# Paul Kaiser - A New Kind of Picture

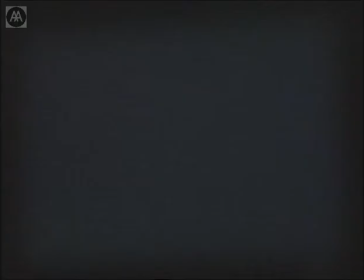[24:26]
It's almost as if there are times when, although a tree, the structure of a tree remains distant, its texture is suddenly very close to you. You can almost see its microstructure even though it hasn't changed in its distance from the camera.
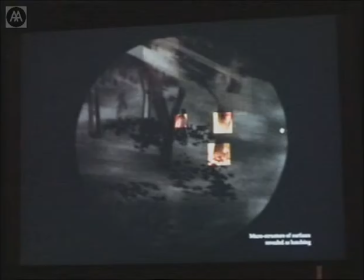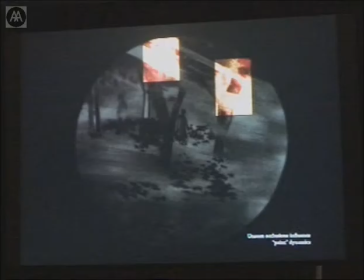[24:48]
This is quite important. The idea is that even if you can't see an occlusion of an object, you can feel its persistence in the image. It's almost a It's a little bit like a painted mask over it that the motion trail
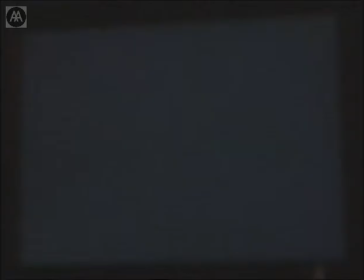[25:00]
creates over the underlying geometry to a startling effect.
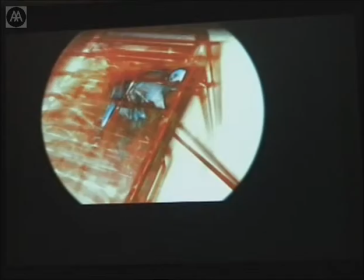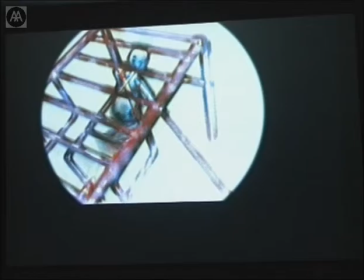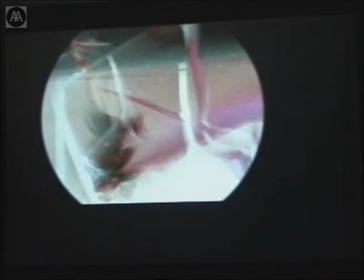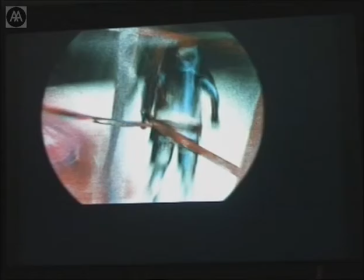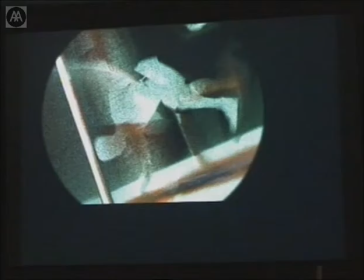[25:44]
I mean, actually this example shows many different things, especially with the twirl of the figure, the change in the grain.
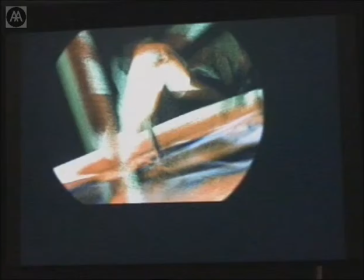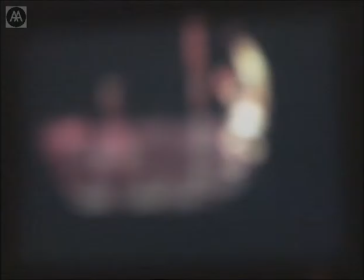[26:00]
One of the interesting things about this kind of work is
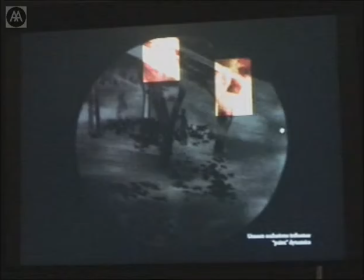is that on the one hand, lots of properties emerge from it.
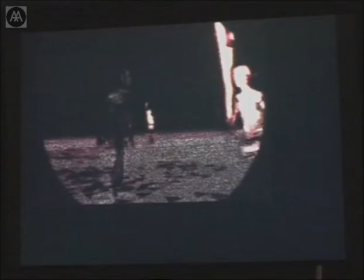[26:15]
No, I think I showed the wrong example. This is actually more of the occlusion idea. You'll see an interesting figure with a tree in a moment.
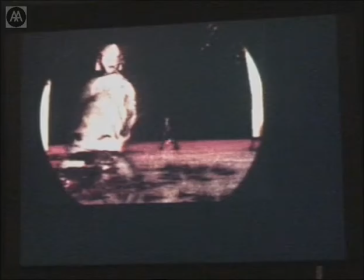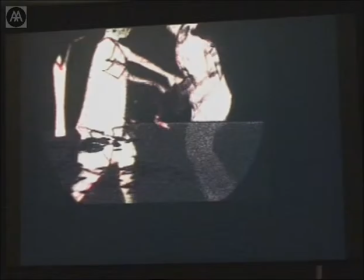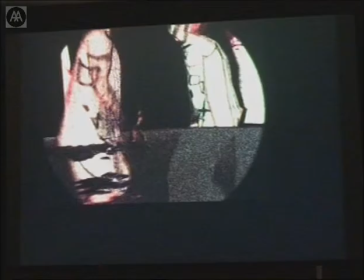[26:36]
Watch the effect, if I remember this right, watch the effect of the tree on the left with the other figures.
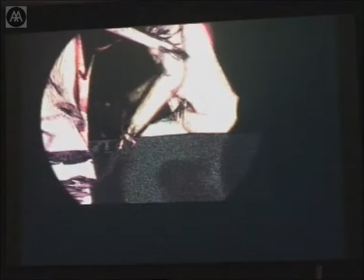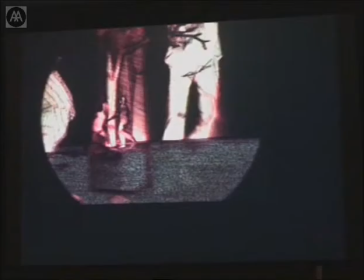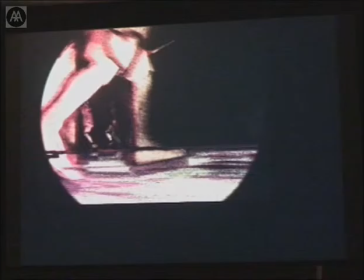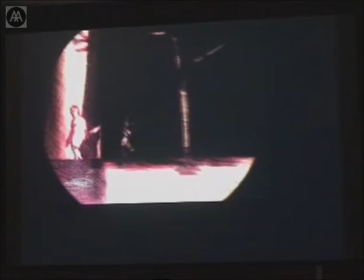[26:57]
There's a kind of dynamic painting of whatever surface is in front, including the other,
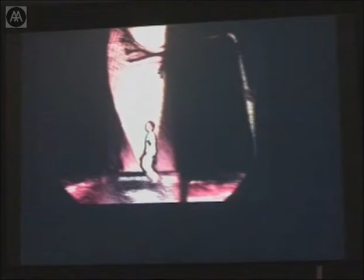[27:05]
onto the one in the back, as if it's spilling over.
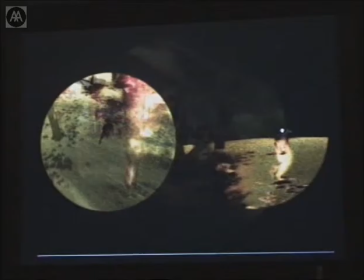[27:10]
What's interesting about doing this kind of rendering is you have a feeling of almost the physical properties of
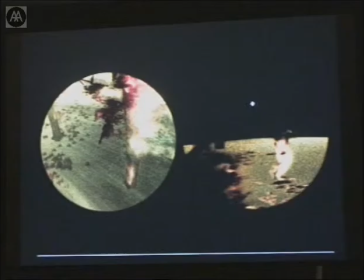[27:17]
the piece,
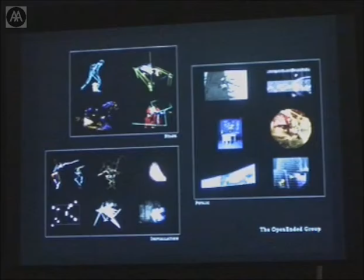[27:23]
as if the renderer had its own physical properties in the same way that,
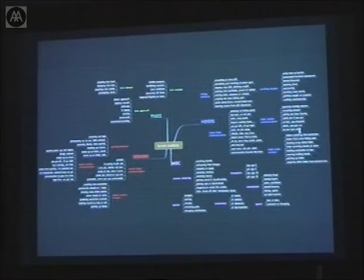[27:28]
let's say, paint does.
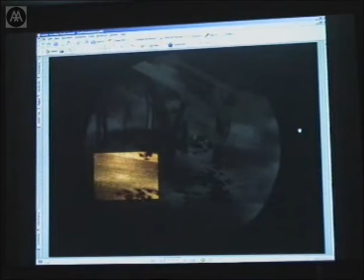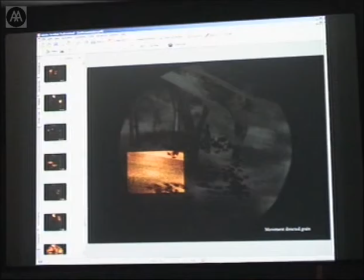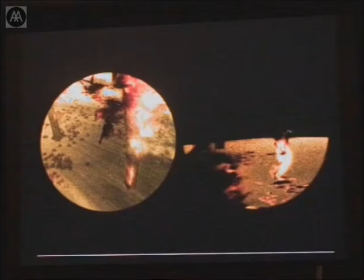[27:50]
For the piece in York, which is really just a prototype or preview of the piece, because it doesn't yet have real-time artificial intelligence or interactivity, we're making dual projections in storefront window somewhere in the streets of York.
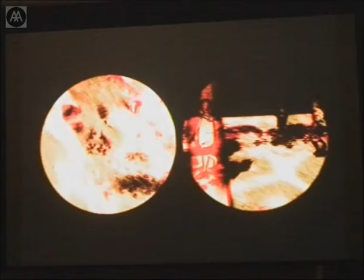[28:07]
and we have two views on the same scene at all times to get
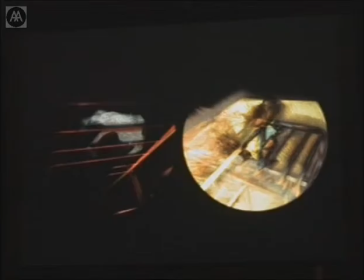[28:13]
this kind of doubled image always of the same same thing.
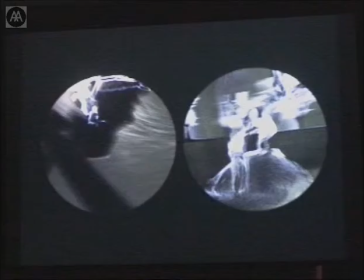[28:23]
My computer isn't powerful enough to play this back for you, I'm sorry to say. I tried to make a version that you could see but when it when it was small enough to actually run it was too small to make out.